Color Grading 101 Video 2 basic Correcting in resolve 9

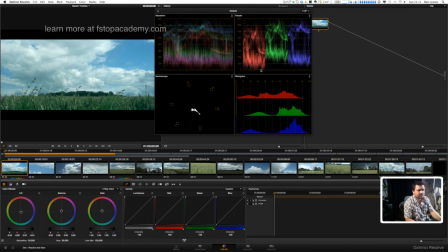I'm pulling the blacks down to a point there where I'm actually getting, you'll see on the red channel there, the red's just going into clip, but there isn't actually any red in the frame,
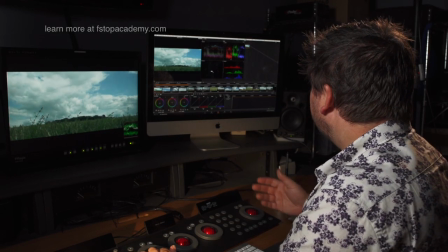so I'm not too worried.
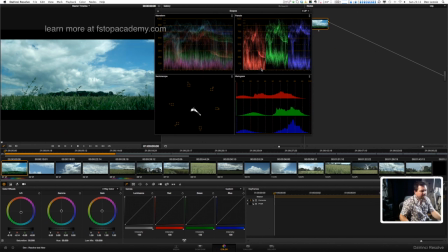So I can pull that down further till about here and not lose any of the critical information in the frame.
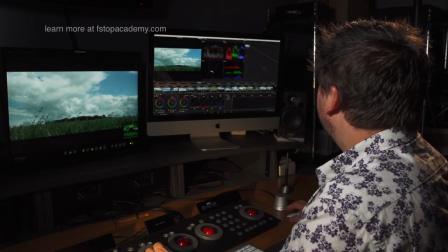So by just doing that there, I've got my peak white sitting at 1023 and my black sitting at zero,
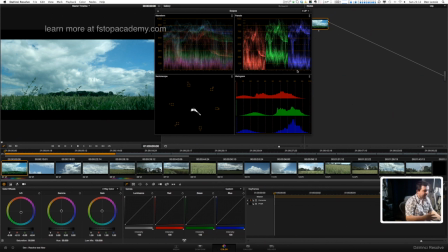and that's gonna suit me fine just for that first initial pass. My vector scope is looking at my red, green, and blue color channels with my yellow, magenta, and cyan here.
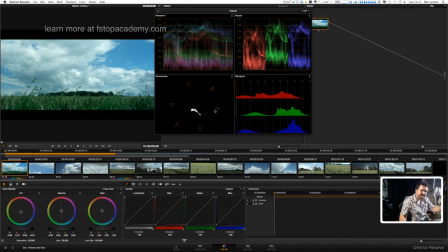And what it's saying is there's a tendency in this image here to be shifting towards blue and cyan, which makes sense because there's a lot of blue and green in the image, and that's what it's giving us. But I'm going to leave it as that at the moment.
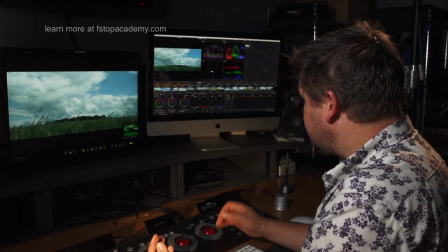Now, to go to the next frame, the next piece of video, I simply press this here.
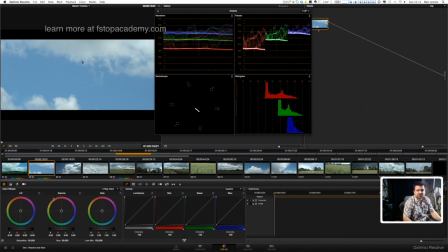And our next shot here is giving us, you know, this helicopter shot here. So I wanted to bring the blacks down, probably due to about there.
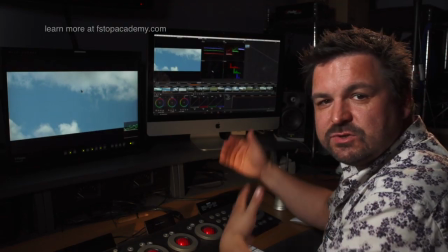I wouldn't want my blacks to go right down to zero in this frame,
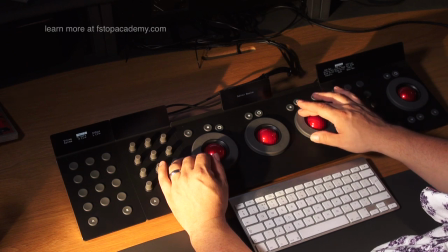but I might want to lift my peak white level just to the point where I've got really nice bright whites in the clouds.
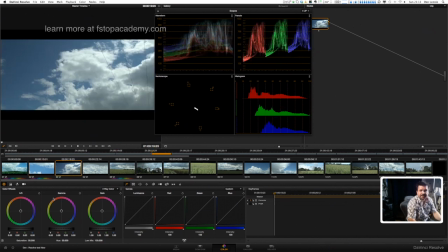So again, next frame, again, that's fine.
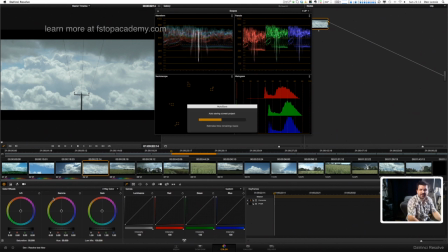Next frame, I might push my luminance, just doing an auto save that,
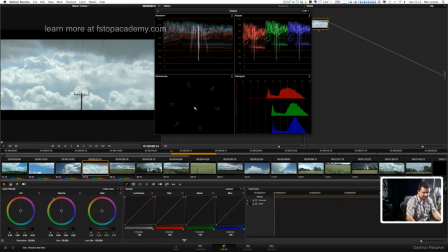I might push my whites up just to make the whites pump out a little bit more.
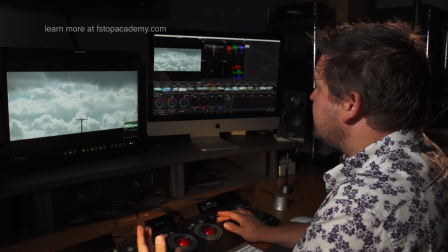You can see that there. By just lifting the whites up to 100%, I've still got the detail in the clouds,
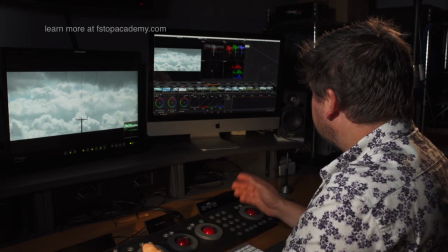but it's just making me, you know, ping out a little bit more.
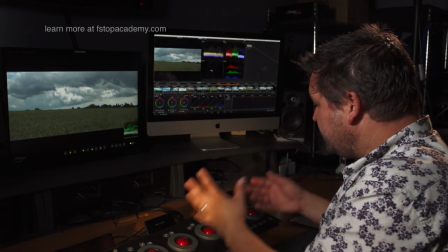And again, just see how quickly using this panel is making my life, instead of having to click on each frame.
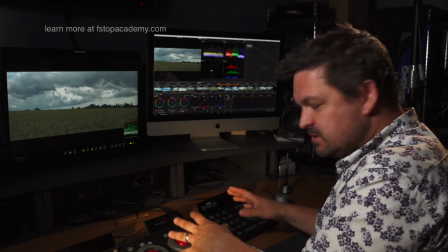And I think what's important here is, and the reason this is such a nice tool to work with, is I'm just thinking about the creative.
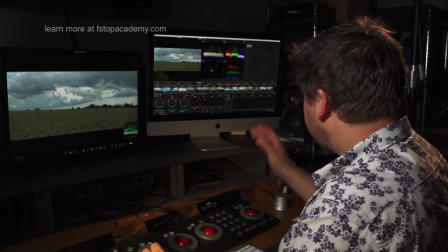I'm not getting too bogged down in the software. I'm just looking at my parade there. I'm saying, yeah, I'll push that up a little bit.
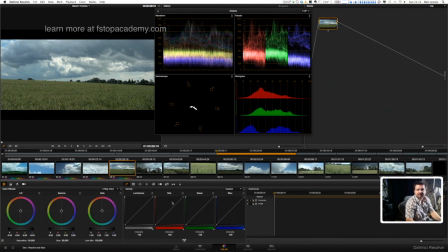I might bring the blacks down just to about here. Look at my before and after.
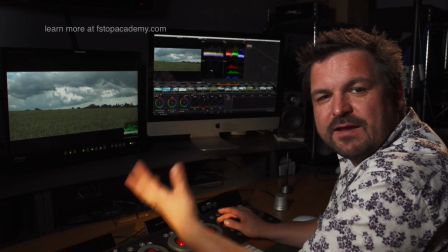This was all shot on the FS100, and I've got quite a flat look. I use the Cinetone gammas.
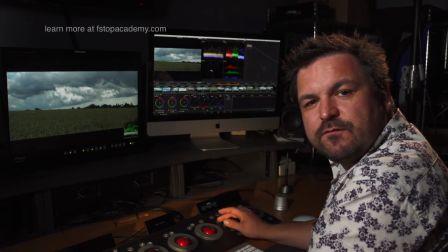I keep the color saturation down. It's not really a log function, but it gives me a nice flattish image to work with.
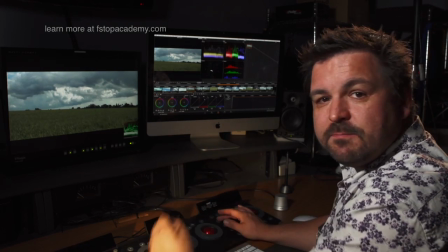Then I can just pull that contrast back in at this stage. So that's nice, liking that.
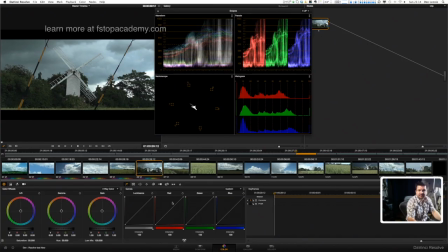Next one, I'll probably just bring that down to about there. And maybe pull my shadows down a little bit. Before and after, tiny adjustments.
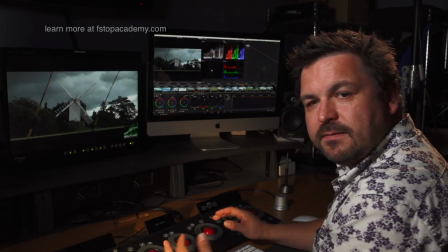But the panel allows me to just race through this.
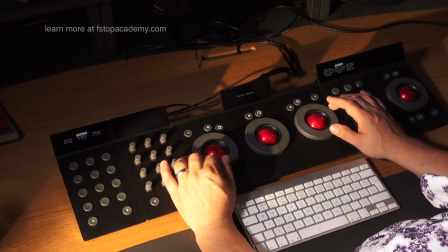So next shot here, and I wanna do this in real time for you just to show you how quick it actually is.
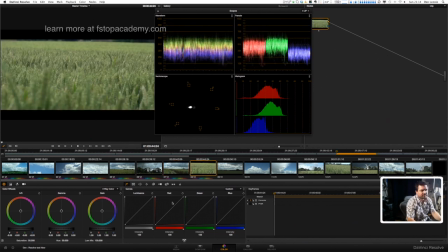Not a lot of black in that scene. So if we pulled that down, it'll add a bit of contrast.
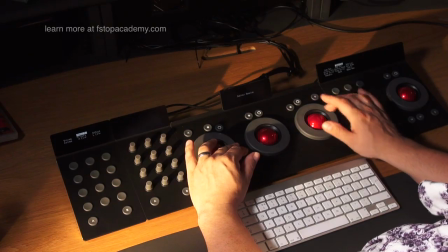Push up the whiter areas, make that jump out a little bit. Yeah, that's nice.
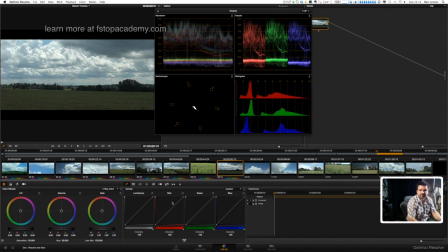Nice dramatic scene here. Push the whites up, push the blacks down.
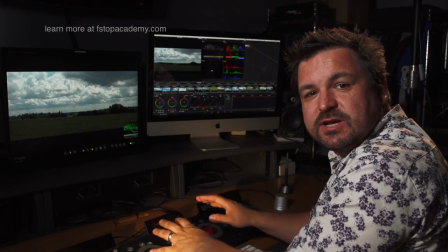You see how I'm doing my highlights and my shadows at the same time using the panel,
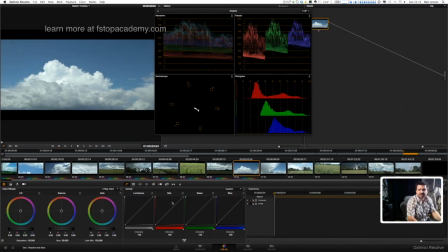and just advance it to the next frame, push this up here. There's not really any black in that scene, so I'll probably just pull that down to there.
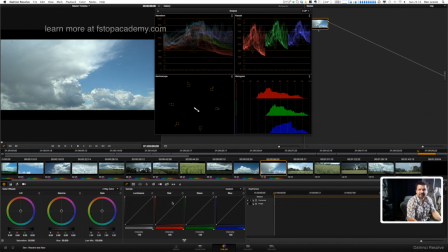Same with this, up a little bit there, down a fraction.
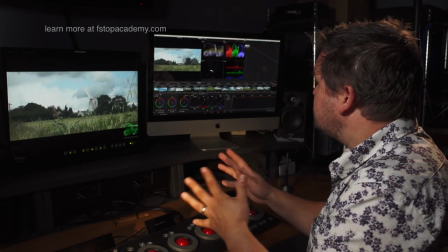And this first level of correction is just really to make sure, as the name suggests, that everything is correct.
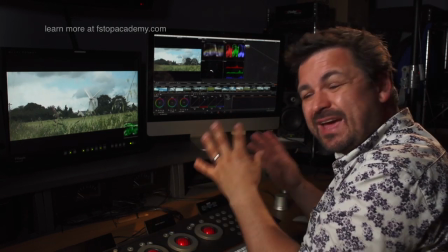I'm not worrying too much about the overall look at this stage. I'm just going to do a first pass of correction.
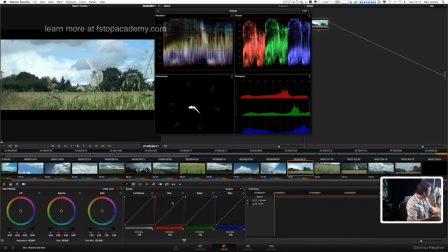Bring that down to here. So what I now am doing is that my blacks are black in the frame, my whites are white, and everything else is sitting in the middle.